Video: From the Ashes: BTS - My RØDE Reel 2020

My name is Elijah Costals and I'm the director and producer for From the Ashes.
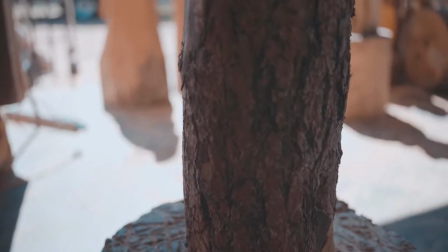[0:25]
With this short documentary, I want to tell a complete three-arc story in three minutes. I wanted to find a local story worth telling. An inspiration struck when my father mentioned the wood carvings down at the Pueblo Montagnol trailhead in the bosque.
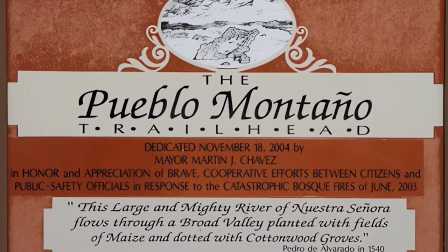[0:39]
I knew that was it. Shoot only lasted one day.
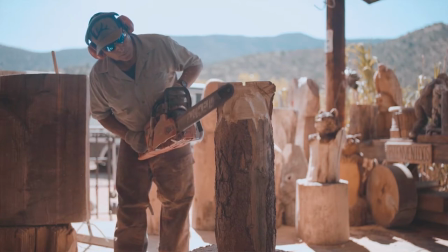[0:43]
We arrived at Mark's carving workshop in the morning and began getting b-roll of Mark carving a full bear from start to finish.
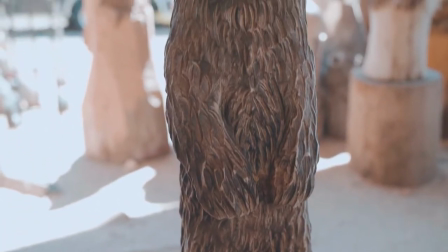[0:50]
This footage wasn't planned but proved to be really helpful in carrying the narrative of the story throughout the documentary.
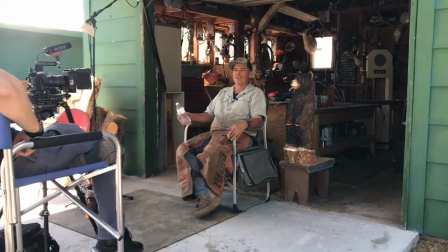[0:57]
From there we conducted the interview. Mark interviewed well as he has been interviewed and on camera before.
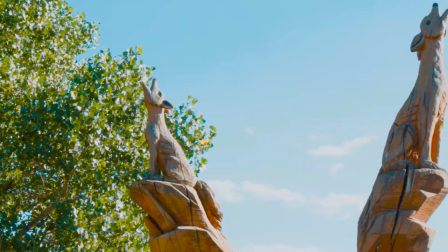[1:05]
After getting all the footage we needed to at Mark's we went to the box game began getting b-roll of all the carvings he had done down there.
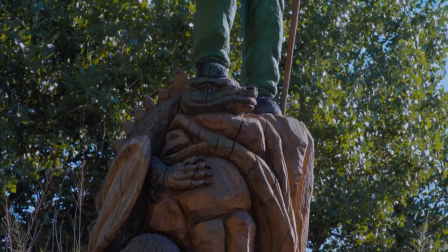[1:13]
There were several different sculptures to choose from but I went with the ones that felt most new mexican and related to our story.
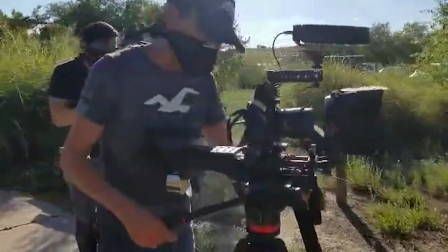[1:21]
All video footage for the film was captured with a sony a7 III for the a cam and a black magic 2.5k cinema camera for the b cam.
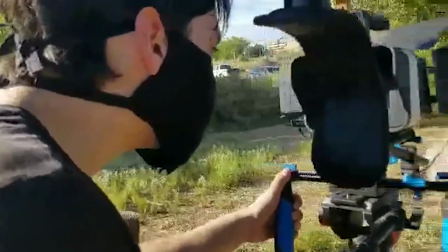[1:30]
A mixture of canon, rokinon prime cine lenses and Tokina lenses were used on this shoot.
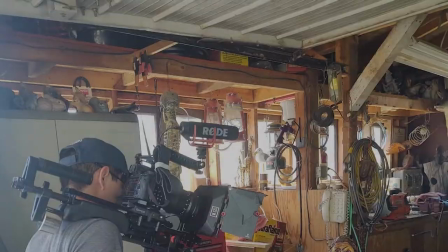[1:37]
The audio for this film was captured with the Rode NTG-3, Rode VideoMic Pro, and Saramonic UW-9 Mic 9 lavalier.
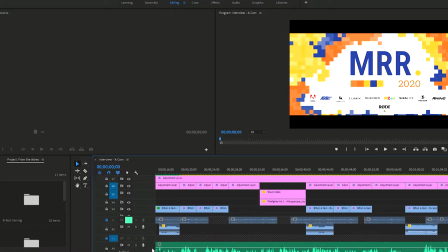[1:46]
This film was edited in Premiere Pro, with the audio being done in Pro Tools. All music for the film is original as well, using a mixture of live instruments and virtual instruments.
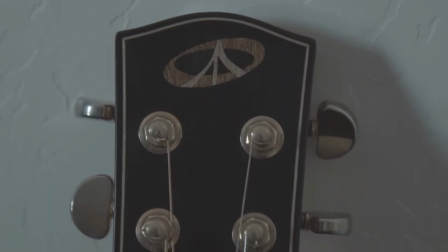[1:58]
The acoustic guitar was played live, using a Bedell six-string acoustic.
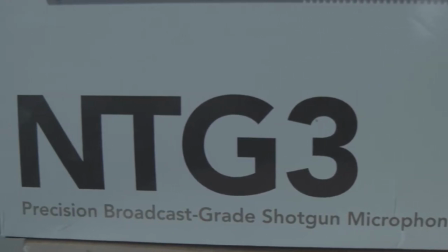[2:02]
That audio was captured with the Rode NTG3 and Audio Technica AT4053B.
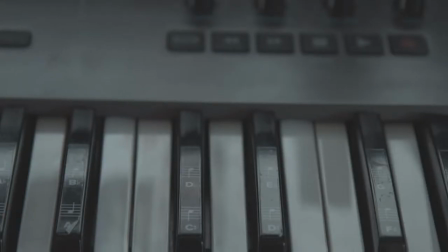[2:09]
The virtual instruments were played on an Impact LX88 Plus MIDI keyboard.
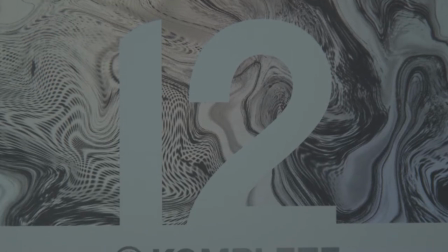[2:15]
All virtual instruments heard were taken from the complete Ultimate Collector's Edition Library.
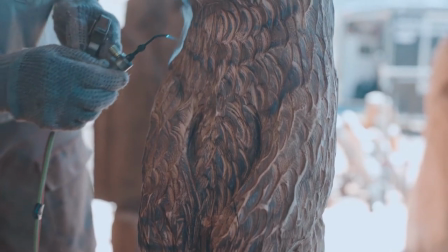[2:20]
Me and my team have never done a documentary before, and I am extremely proud of how everything came out. Thank you for watching this behind the scenes, and I hope you enjoy the film.